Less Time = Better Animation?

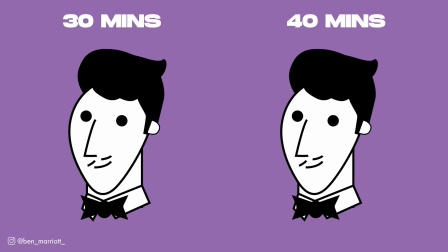11:29 And one thing I'm more aware of now is that I do have the tendency to overwork things and especially if the intent of your work is to be funny and humorous and the funniness is coming from a silly face or something absurd happening, the more you try to make that look realistic and smooth and slick, the more you lose that personality and charm in it.
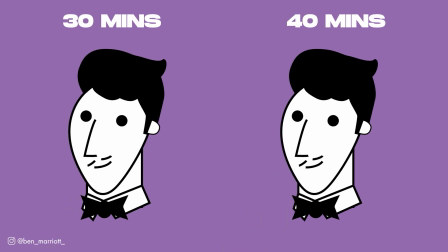11:47 So I think I might prefer the first version. so that's why I didn't push it too much further because I could already feel I was losing some of the charm.
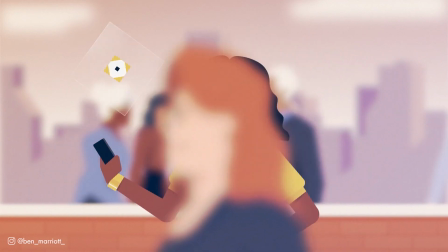11:54 I do want to say that character animation can be a really intimidating task especially pulling off something like a walk cycle
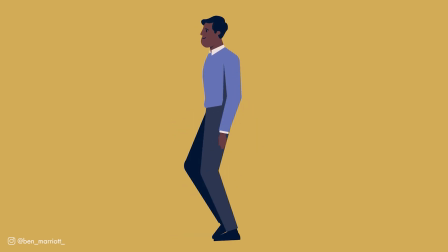12:00 that can be very difficult if you're not familiar with sort of the complexities of how all the body parts interact during that motion.
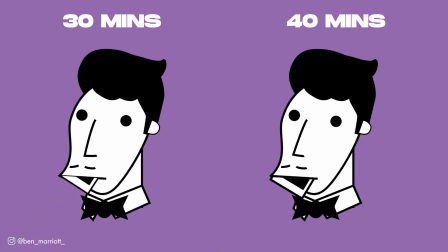12:07 Now that's why I kept this character animation really simple really as bare bones as you can get because of mainly the time restrictions but I thought
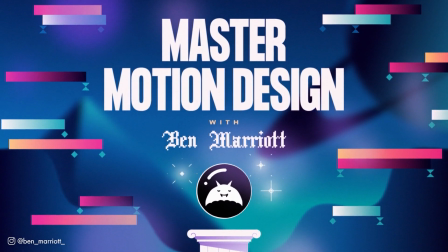12:15 I would sneakily mention that in my new master motion design course we have got two lessons all about character animation one that goes into every single detail
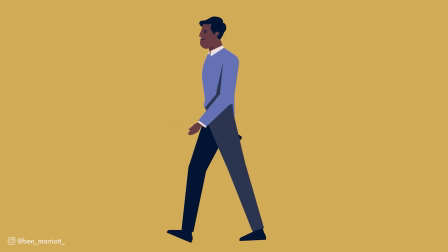12:23 about the mechanics of creating this walk cycle so if you're interested in increasing your skills in that area this is the perfect place to learn